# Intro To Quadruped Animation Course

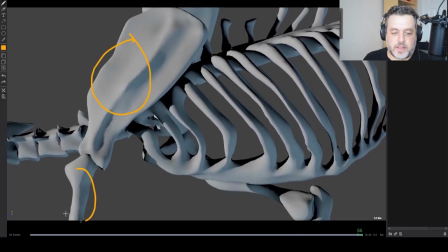What you're looking at here, by the way, is this is the scapula. That's the upper leg. Obviously, this is the spine and the ribs.
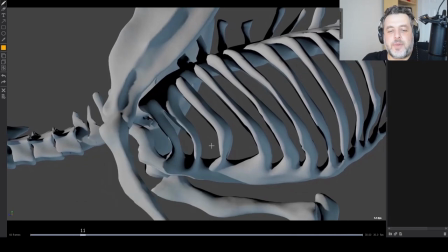It's a very low-res model, but it's fine. And like I said, a lot of the movement will come from the legs.
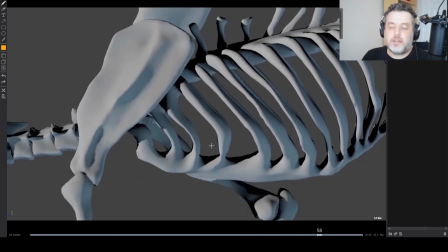And unlike the hips, which are rotating one-to-one, the chest doesn't do a lot of rotation.
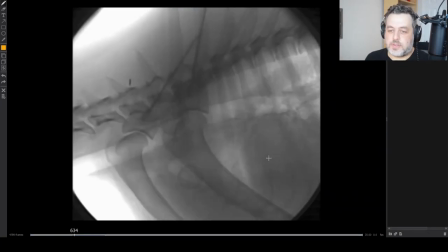It doesn't do a lot to help. Now, in the x-ray, you'll see there's obviously movement in the ribs because everything's connected by muscle and sinew and all this kind of stuff.
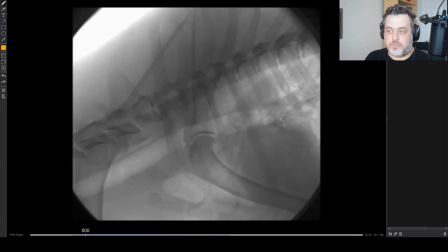But at the end of the day, it's really the scapula and the arms that do a lot of the work with the walking.
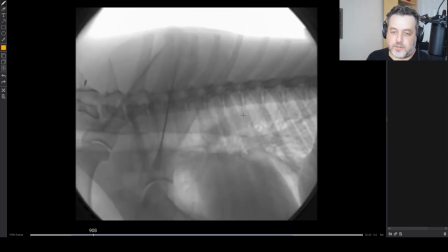The reason is that the scapula is very different on a quadruped than it is on a human being.
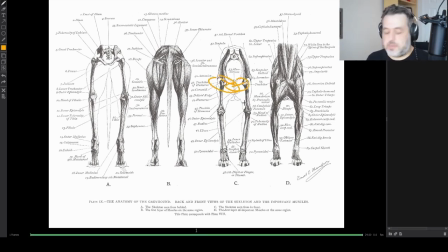Whereas we're connected by a collarbone and other type of material here, they're physically connected, our arms, to our bodies. For quadrupeds, it's not. They're just suspended between muscle and certain kind of tendons and stuff like this, which means if you were to cut here, those legs would just fall off, which you can't do for a human.
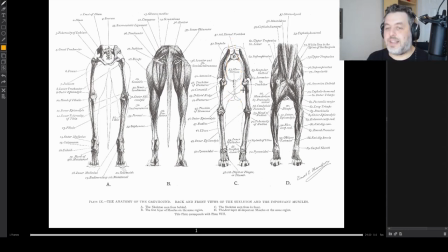You need to cut through bone to do that. Now, this allows for a lot of benefits for quadrupeds. An amazing suspension. They can take a lot of weight on those. They can have a bigger range of motion for longer strides, again, for a big compression when they're landing from jumps, let's say. it has a lot of benefits.
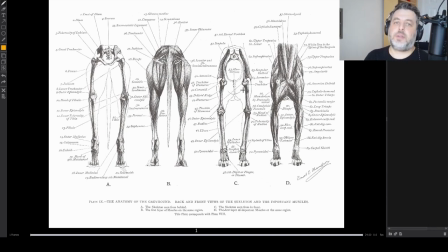For animation, it has a couple of simple implications for the chest animation.
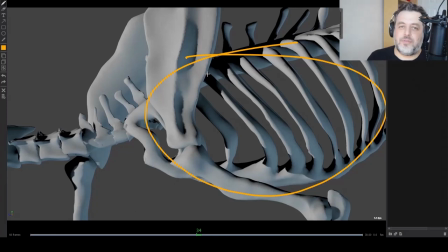The first one is that the chest, I would be very conservative with the rotations you put in the chest.
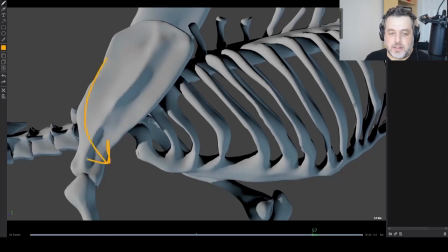I especially mean this one, this dipping forward. The reason I tend to really stay very conservative or stay completely away from that is because in general, in most rigs, my neck and head will inherit a motion from this rotation that I think is really hard to clean up in some cases.
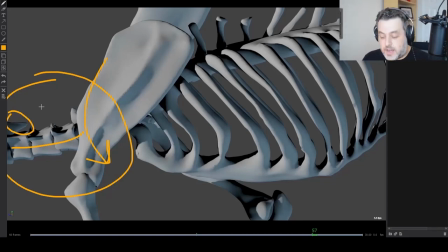It just becomes cumbersome for nothing. Second, it doesn't really add a lot, that dipping. It doesn't help with the weight. And in a real animal, it's not really happening. The most beneficial rotation is the twisting, this one from the side. That definitely helps it feel weight or it's shifting or there's muscles flexing, whatever you want.
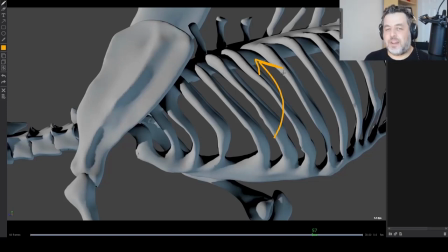There's a lot of reasons you would want to twist it, but that is definitely helpful. Still, at the end of the day, this is stuff that, especially if you're a beginner with quadrupeds, I would keep this pretty conservative. I would personally only start up with the up and down first,
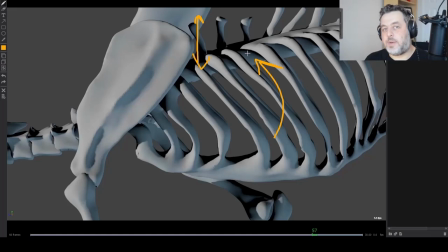literally just the translation Y. Later on, we'll talk about side to side because it's a bit of a subtle thing, a little bit of side maybe, and that's it. I wouldn't put any rotation. I certainly wouldn't put twist. I certainly wouldn't put side to side.
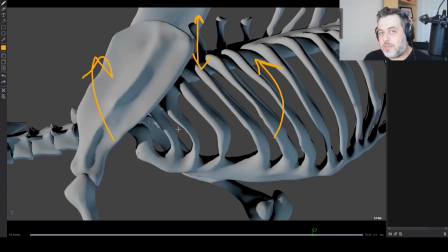Rotations, I mean, from the top view. I would only maybe start layering that in towards the end of my walk cycle life. Like, I'm ready to polish. I can lock certain things down. Then I'll start introducing a little bit. Again, the main reason is, especially this is practical for CG rigs, your head will inherit stuff that you don't want.
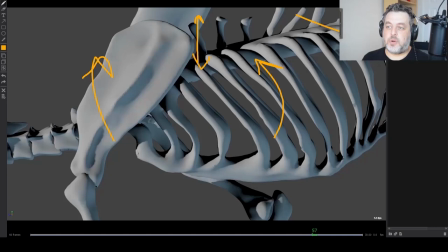Sometimes your spine up here, where there's some important shapes that happen, will inherit stuff that you don't want. So I really suggest to people they keep it very simple for as long as they can and then only flesh it out once most of the walk is feeling good.
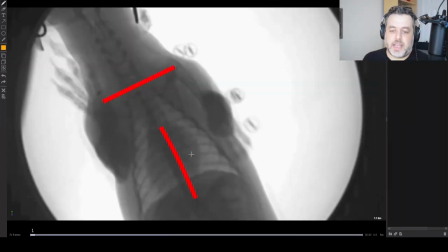The other kind of thing to point out for the chest is sort of how to deal with the bulging left and right. The general rule is pretty similar to a lot of more 2D approaches,
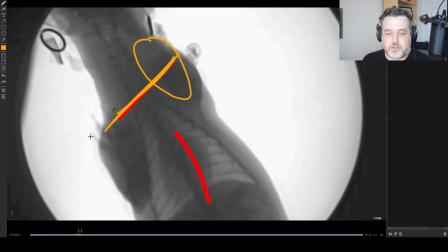which is when the right leg is forward, you sort of can draw this line of axis through the shoulders, through the scapulas.
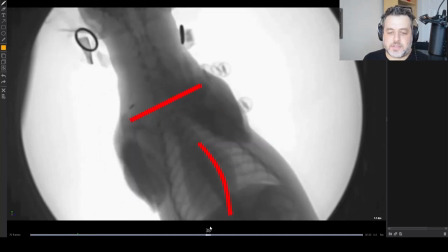It'll bulge out towards that extended arm. And then as this comes back, it'll bulge out towards this extended arm.
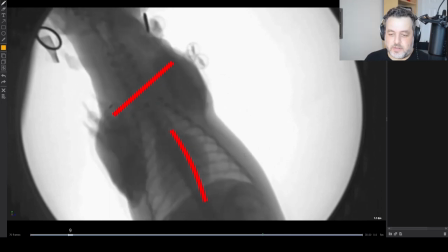Again, if you can look at the real example, this is pretty subtle. You'll definitely see this edge moving that way.
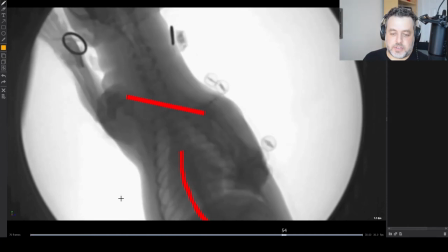Some of that is the side to side, but some of it is the bulging. So don't overdo this too much.
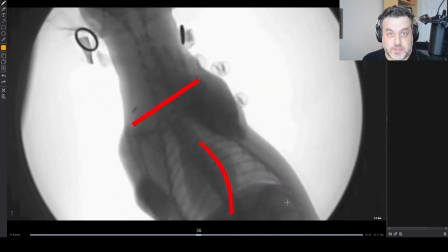It definitely adds to your quadruped walk cycle to not ignore this, but some people kind of overdo and it starts to look really wonky.
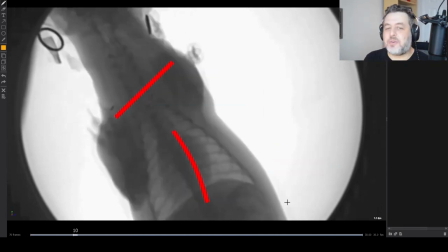So just be conservative with it. In general, don't put too much rotation in the chest.
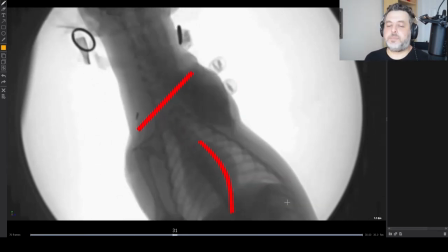The most beneficial one is the twisting left and right. Definitely not this axis and definitely not the dipping.
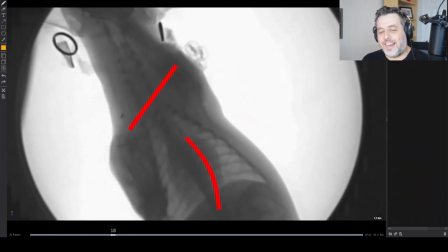The dipping is the worst of all. I've had so many problems in my career because of that. And that's it. And just try to be conservative in general with your chest animation.
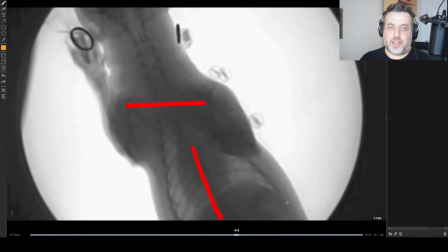Really rely on your scapulas and your legs to do a lot of the motion.